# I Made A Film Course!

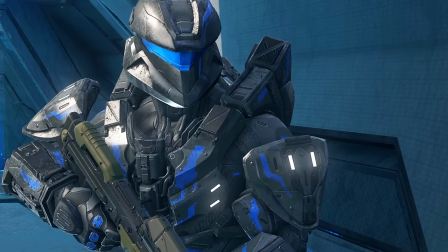[4:57]
down, giving the subject more direct line of focus instead of capturing unnecessary space for the shot. Only use the wide camera if you need to establish the scene, or such as the location or subjects.
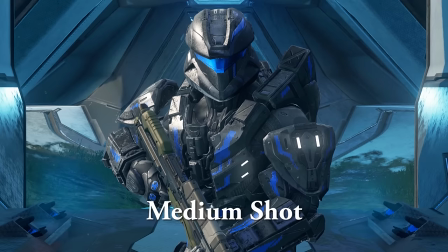[5:09]
A list of commonly used camera angles are long shot, medium shot, close-up, extreme close-up, low angle,
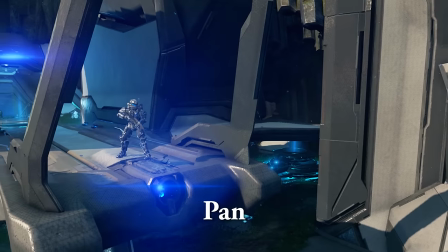[5:18]
high angle, establishment shot, pan, dolly in, dolly out, and over the shoulder.
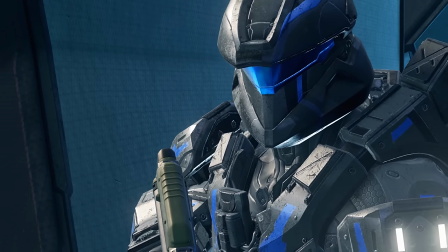[5:26]
I'm not so good on the moving camera angle side,
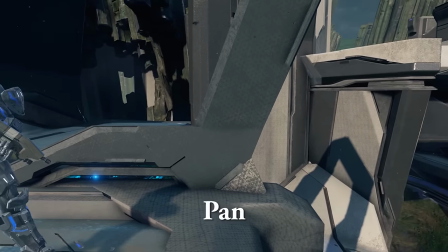[5:29]
but what I know is to use a pan shot to take your scene from one place to another or to follow a character.
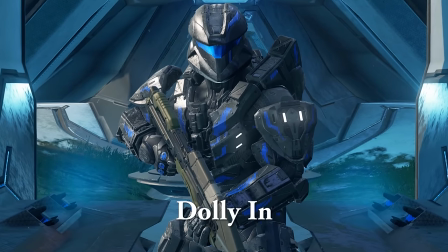[5:35]
Use the dolly in for really important scenes, like if the character was saying something important.
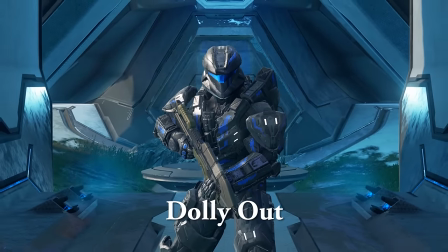[5:41]
Dolly out to expand your shot. Another shot you can use is a following shot to follow your subject.
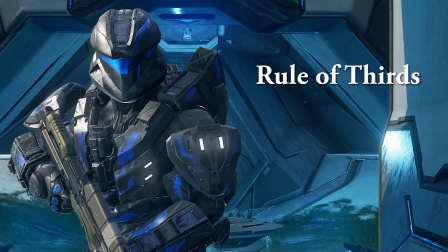[5:48]
Next is the rule of thirds. This is a great technique to help increase how professional your shot looks.
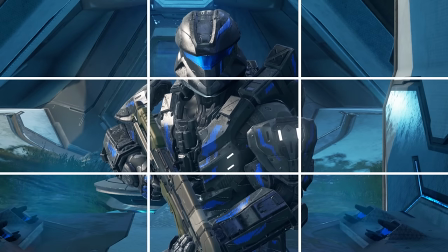[5:54]
Picture an imaginary tic-tac-toe graph on your image. It's best to place your subject to where the lines intersect each other, either on the left or right side.
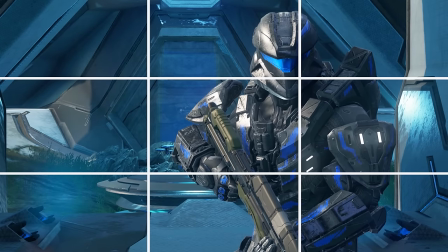[6:03]
This makes the image look a lot more professional and more comforting to the eye than just placing the subject in the middle of the shot.
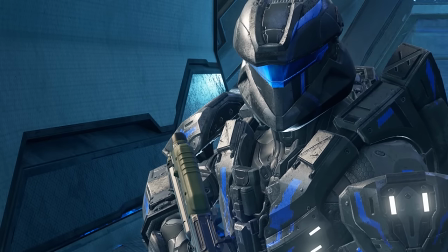[6:09]
For shots such as close-ups, it's best to place the subject's eyes or visor either on the top left
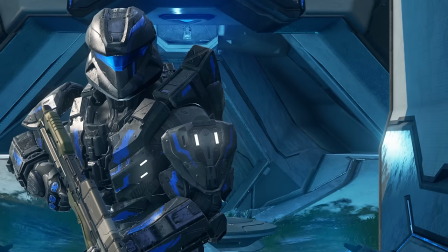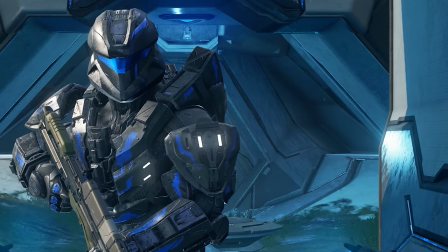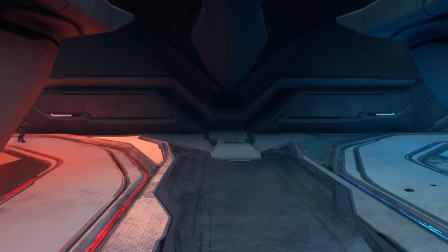[6:29]
. You've created your 180 degree in this shot, then as it continues,
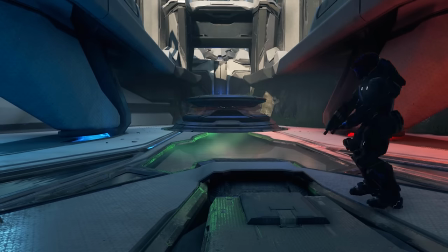[6:33]
you would want to keep the shot on this side instead of going on his other side, because it would appear that he's going another direction.
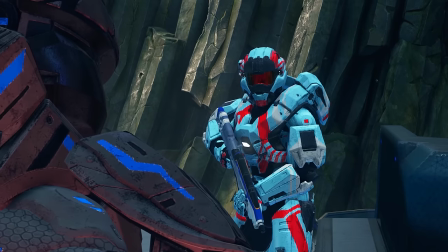[6:40]
Or take two people talking with an over-the-shoulder shot.
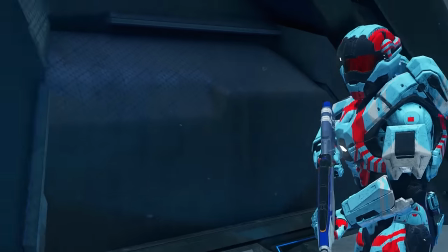[6:44]
The 180 degree is on this side, then do a 180 degree turn to the other shoulder on the same side, while still following the rule of thirds.
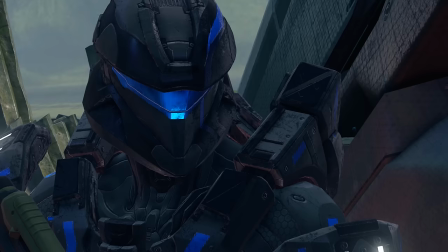[6:53]
Same with a close-up shot.
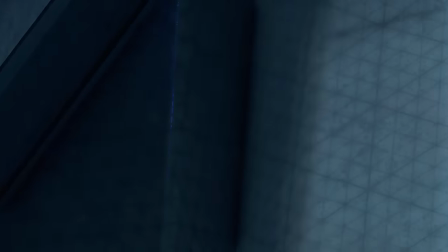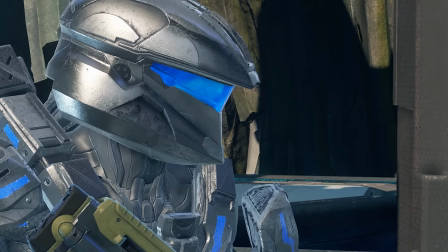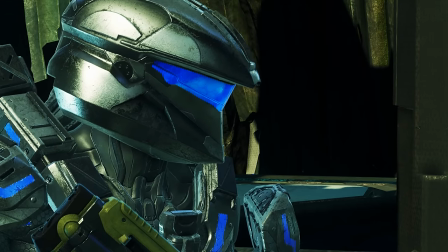That works. Or you could download presets, which already have color correction settings ready.
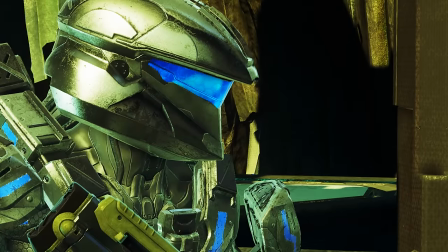[7:19]
If you want a positive look, go for warmer color correct. Or a depressed look, go for a colder color correct.
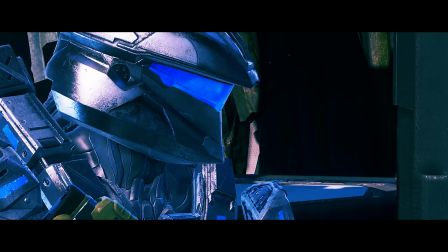[7:25]
To take the movie look even further, add a widescreen effect, which is two black HD bars at the top and bottom of the image. If it's okay if it slightly cuts off the top of people's heads. This is common in most machinimas.
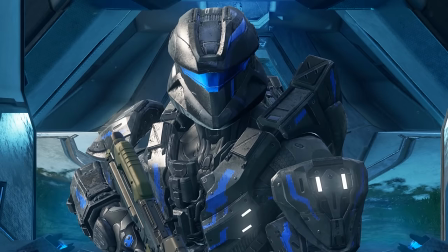[7:39]
Last is audio. Audio is important alongside video.
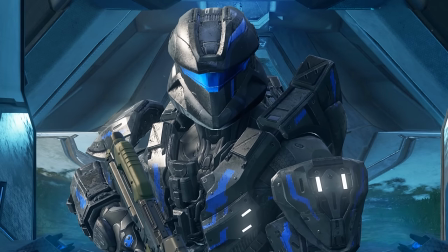[7:45]
If the footage looks great, but the audio is poor, it's going to lose the attention of your audience.
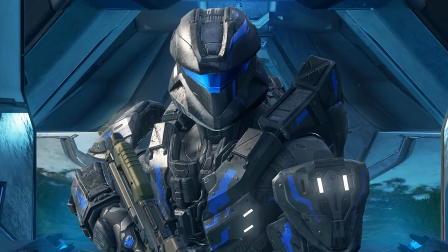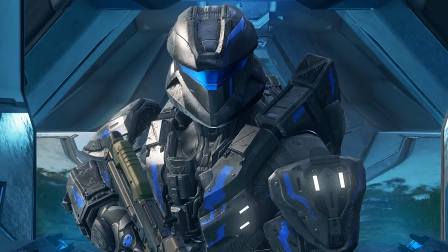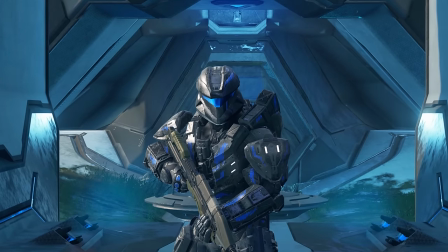[8:16]
Which leads us to audio levels. Keep your audio within the green and yellow zone, but avoid the red zone.
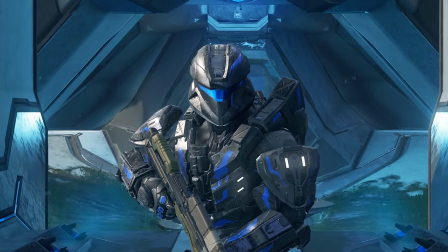[8:24]
If your audio is in the red zone, it's going to start clipping, which is basically it starts sounding staticky due to the audio being too loud.
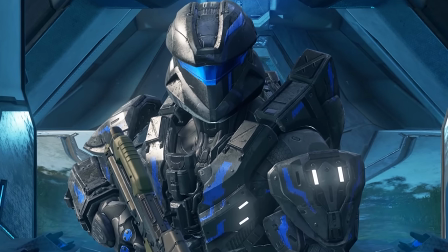[8:33]
Sometimes it may sound quiet on your end, but when other people listen to it, it's louder than you think.
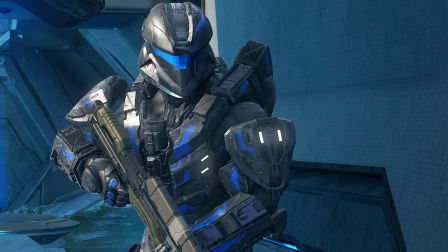[8:38]
This applies to smartphones, computers, headsets, and speakers. Well, that's about all I have to say.
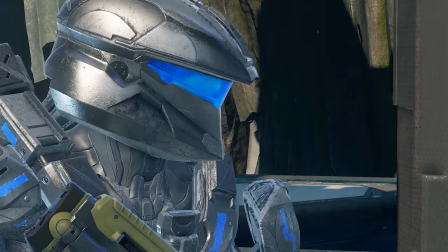[8:45]
If you have any questions, let me know in the comments, and I will try to answer it the best I could. This tutorial doesn't cover everything, but it gives you what you need to know and what you should research. Jack it up. I'll see you next time.